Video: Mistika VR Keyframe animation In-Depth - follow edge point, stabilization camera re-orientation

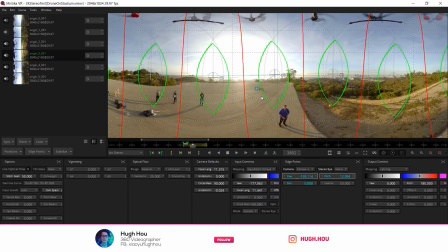[8:12]
then this is gone this edge point is actually gone okay that is an example of how you animate edge point with the brand new animation feature let's take a look at the different scenario that I will use edge point so that is
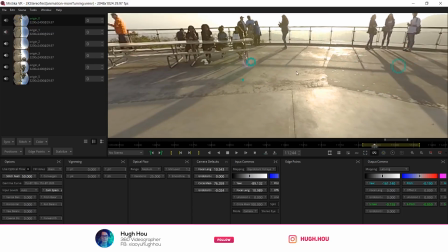[8:26]
this is actually also shot with the Insta360 Pro but this
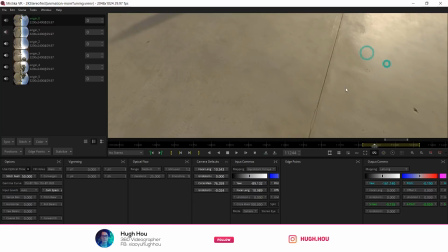[8:30]
time is on a rover it's actually on the brand new rover designed by Gimbal Guru and it's actually captured me running a run view
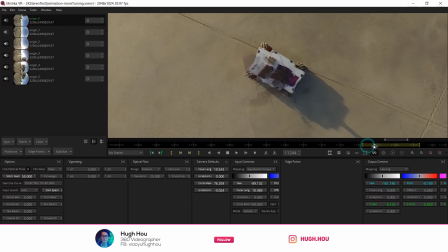[8:38]
let's take a look at the footage I believe I already edge on animation here so here actually the final result to take a look great
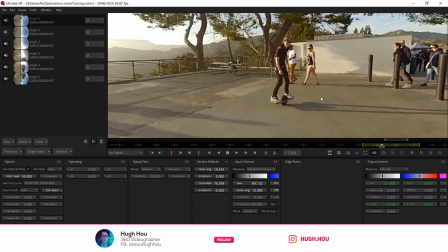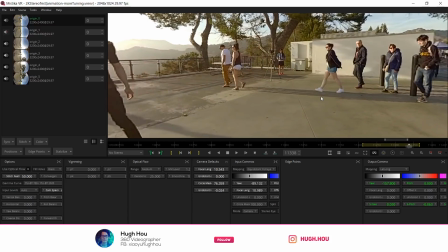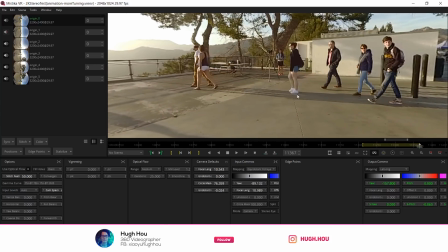[9:01]
it's pretty stable and it's headlock everything look correct that is actually the final result right that's what it should look like but actually before
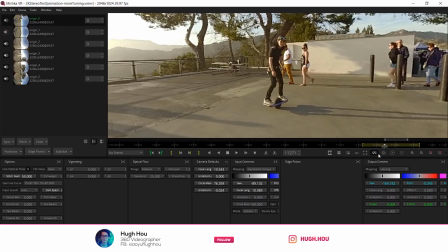[9:10]
animation before stabilization that is actually what it looked like let me just actually reset the animation to default value so get rid of all those green keyframe as you
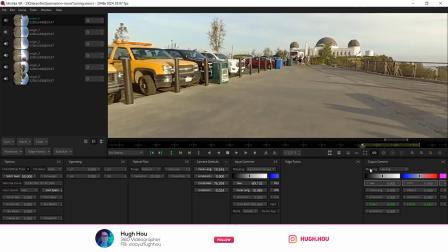[9:20]
see let's take a look at actually what it looked like after stabilization so again first the the pointing direction is actually wrong.
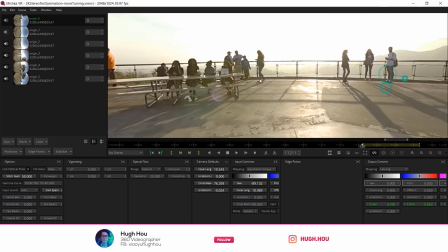[9:29]
I will just flip it right here.
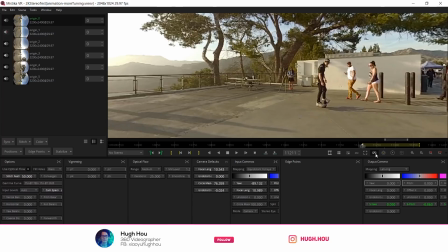[9:34]
So go ahead and play it. That is actually similar to the headset mode, right? So, okay, it's,
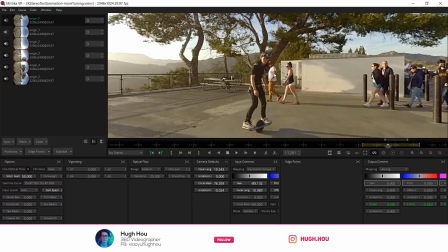[9:42]
you see that the center point is drifting, like the whole frame is like kind of drifting on the left.
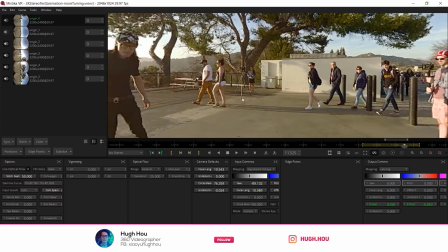[9:48]
If you see it in the VR goggles, but actually getting worse, look at that.
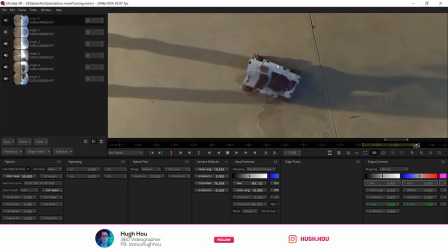[9:52]
What happened is actually this thing is turning, which if you're a roller operator,
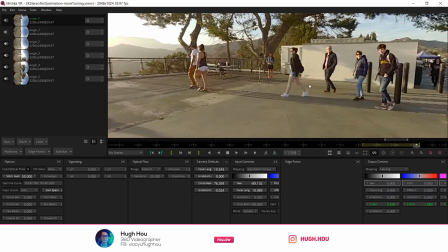[9:57]
There's one tip you never want to like turn your roller for your viewer because when viewer watching this in a VR headset, they want to make the call to turn left or right. You should not like force them to turn their head.
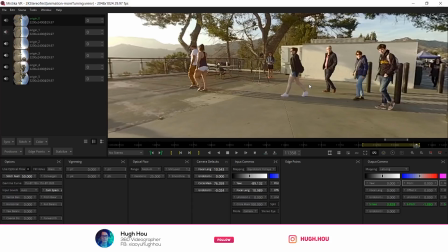[10:11]
That is actually one major reason why make people have a headache. By the way, this is also a stereoscopic footage.
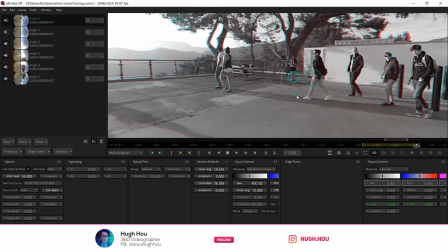[10:18]
If you see, it's actually stereoscopic footage just makes things worse because you just never turn your roller. or let viewer to turn it. So you basically go front, forward, backward, left and right, but always don't go diagonal or turn your roller for no reason.